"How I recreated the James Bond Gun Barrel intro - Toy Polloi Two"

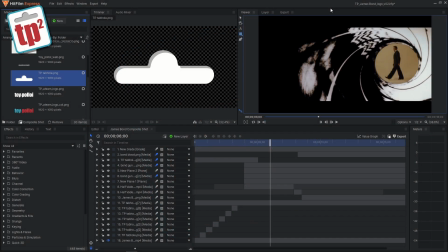(0:06)
Hello and welcome to Toy Polloi 2,
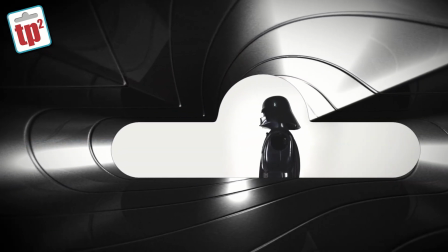(0:08)
and in today's video I'm going to be showing you how I recreated the James Bond classic gun barrel intro to work as one of the new Toy Polloi intros over on my main channel.
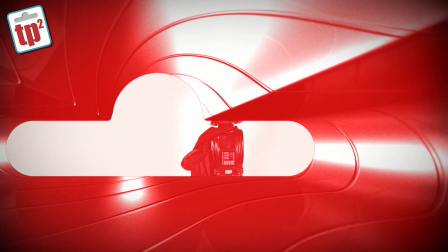(0:17)
It was a really fun project and a really interesting process because you have to try and work out how they would have done things back in the 70s but using modern technology.
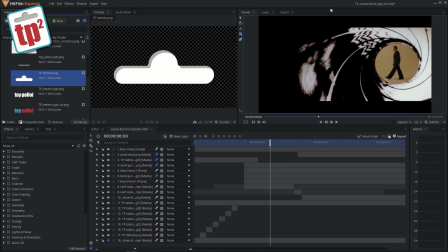(0:25)
So let me talk you through the process and I'll show you everything I did to create this new intro.
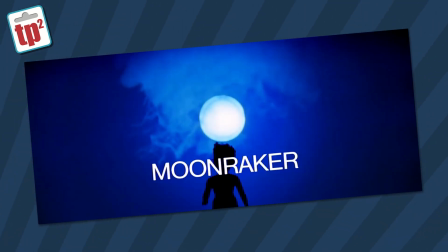(0:28)
The first thing to do, of course, is actually find a version of the intro that I like, and the one I chose was from James Bond's Moonraker, which is one of my favourite of the Bond movies.
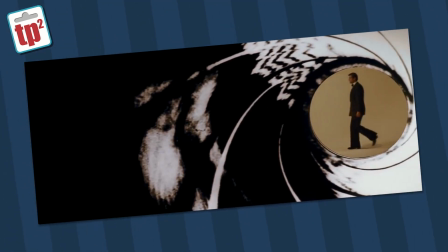(0:36)
I found a version of that on YouTube, downloaded it and loaded it into Hitfilm, and then created a composite shot to work on top of.
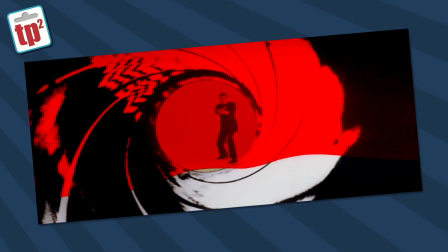(0:43)
This means I can have the clip running in the background and I can work on top of it with my own new artwork. We start with the classic dot moving from the left to the right.
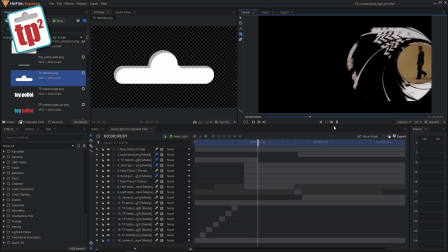(0:50)
This then expands to be the inside of the gun barrel with James Bond walking to the left.
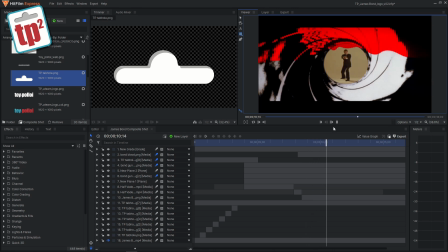(0:54)
He turns and fires, blood drips down from the ceiling, and then the gun barrel moves around a bit until it moves off to one corner.
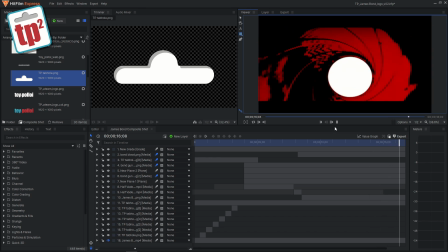(1:01)
It's a fairly simple sequence, or it looks like a fairly simple sequence, but it's actually quite complicated to create.
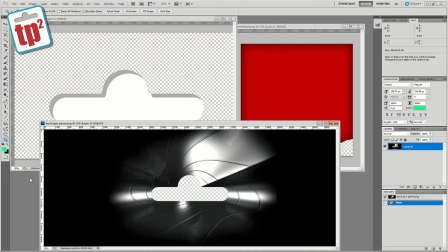(1:06)
To create this sequence I needed 3 flat images, so I headed into Photoshop to start creating those.
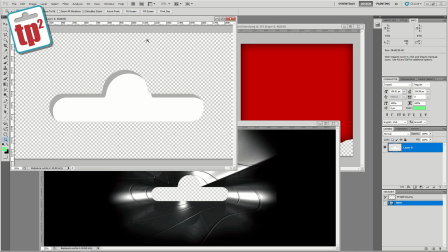(1:11)
The first one you see is the tab hole, and that's a simple thing to create because I can just cut that straight off of my logo, and that really links it into the branding for my channel.
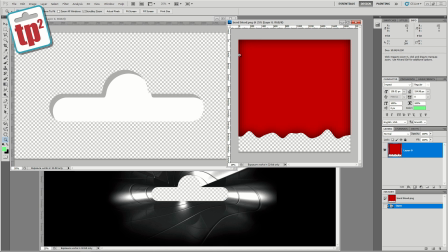(1:20)
For the blood dripping down, I just created a red oblong and used the wave feature in Photoshop to create a wave to the bottom of it. I then also added some dark shading around the edge of it just to make it look a little bit more interesting. Probably the most complicated thing to create was the gun barrel,
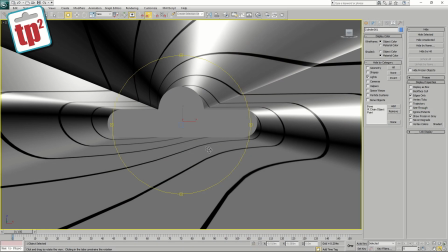(1:35)
and for that I actually headed into 3D Studio Max and created a model which I then rendered out, took that back into Photoshop and did a little bit more work on it,
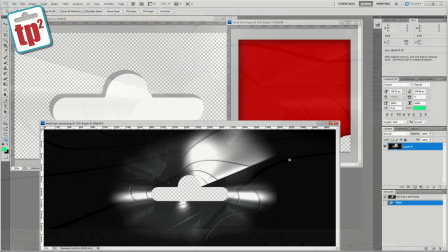(1:43)
and the end result I got something that looks pretty close to what they used in the original,
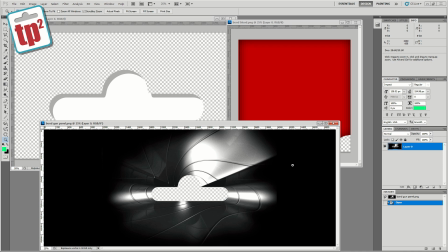(1:47)
which I would imagine is a photograph down a gun barrel, but now this is themed to look like the tab hole of my logo. I was really quite pleased with how this turned out, and I knew that it would work very well by the time we started to animate it. Once I got these 3 files I could head back into Hitfilm and start doing the animation. Now that we have those elements, we can start creating the logo.
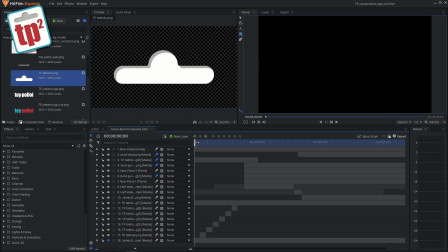(2:05)
So the first thing I want to do is to recreate the moving dot from left to right. And for that, I'm going to be using the tab hole that I've created. I dragged that in as a new layer. So onto that, I added a quick animation, just moving it from left to right. Once it reaches the rightmost point, it then scales up to fill the screen. So let's look at that.
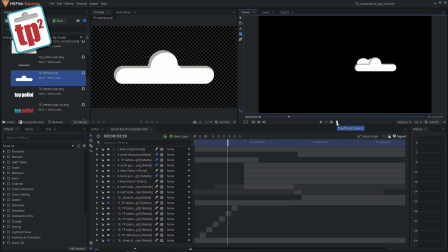You can see that's fairly simple, but it does exactly the same thing as the original one. The original one also has dots that are left behind. So all I did for that was duplicate this layer at key points, remove the animation so the dots appear, and then added a quick fade to them so they fade off.
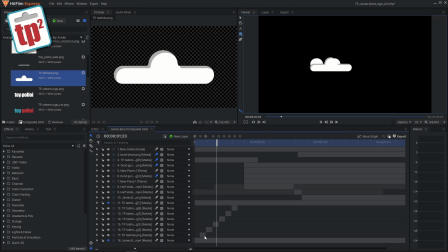(2:39)
The original one doesn't have them fading off, but I thought it looked a little bit neater with them fading off. So let's unhide these layers and I'll play you the sequence again with those in place. I'm going to hide the original James Bond one just so you can see these on their own.
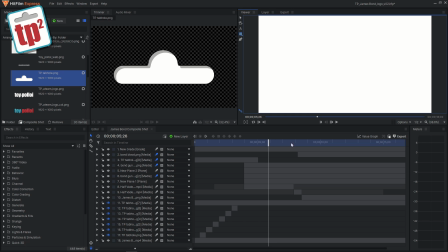(2:58)
So as you can see, that's starting to look like the sequence. It's a very simple setup. We've got one element that moves and then 6 elements that appear and disappear behind it.
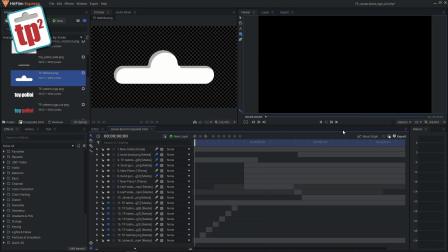(3:06)
Very simple, but very effective.
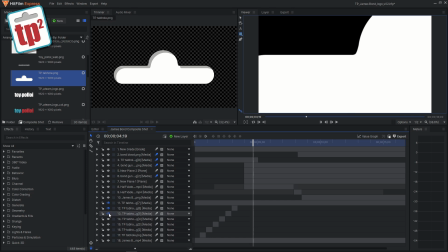(3:12)
The next stage is to add the moving gun barrel part. So if I just hide all of those layers, and we'll unhide the original James Bond sequence as well.
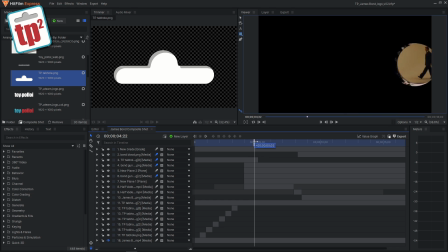(3:20)
So you can see what happens is that the circle scales up, and as it scales up, it sort of unhides the internals of the gun barrel.
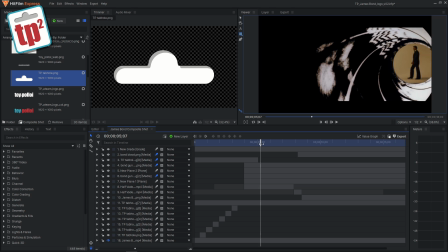(3:27)
So again, I brought in the gun barrel that I'd created in Photoshop and 3ds Max, brought it in as a new layer.
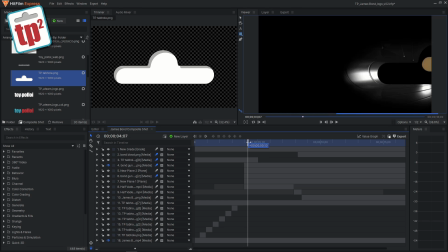(3:33)
So if I just unhide that, so you can see all I've done is I've made that layer appear. In fact, I've used a mask on that layer just to make it sort of have a little fade around the edge of it. If I click on it, you can see that the mask appears and we've just got this sort of oval shape with a little bit of a fade, and that just scales up over a few frames.
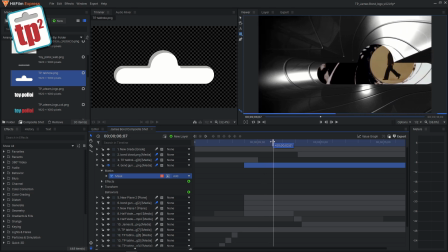(3:49)
Then again, I've added the same sort of animation, moving it left to right, and that's why I bring in the original version of the Bond animation,
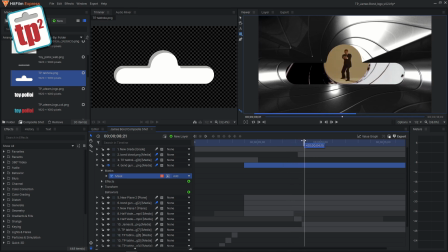(3:56)
because I can sort of copy what it does by just moving my thing on top of it and adding keyframes where needed. So if I show you the keyframes for this animation, you can see these are the keyframes of it moving. It sort of moves from left into the center, it then stops, and after James Bond shoots, it then starts to move.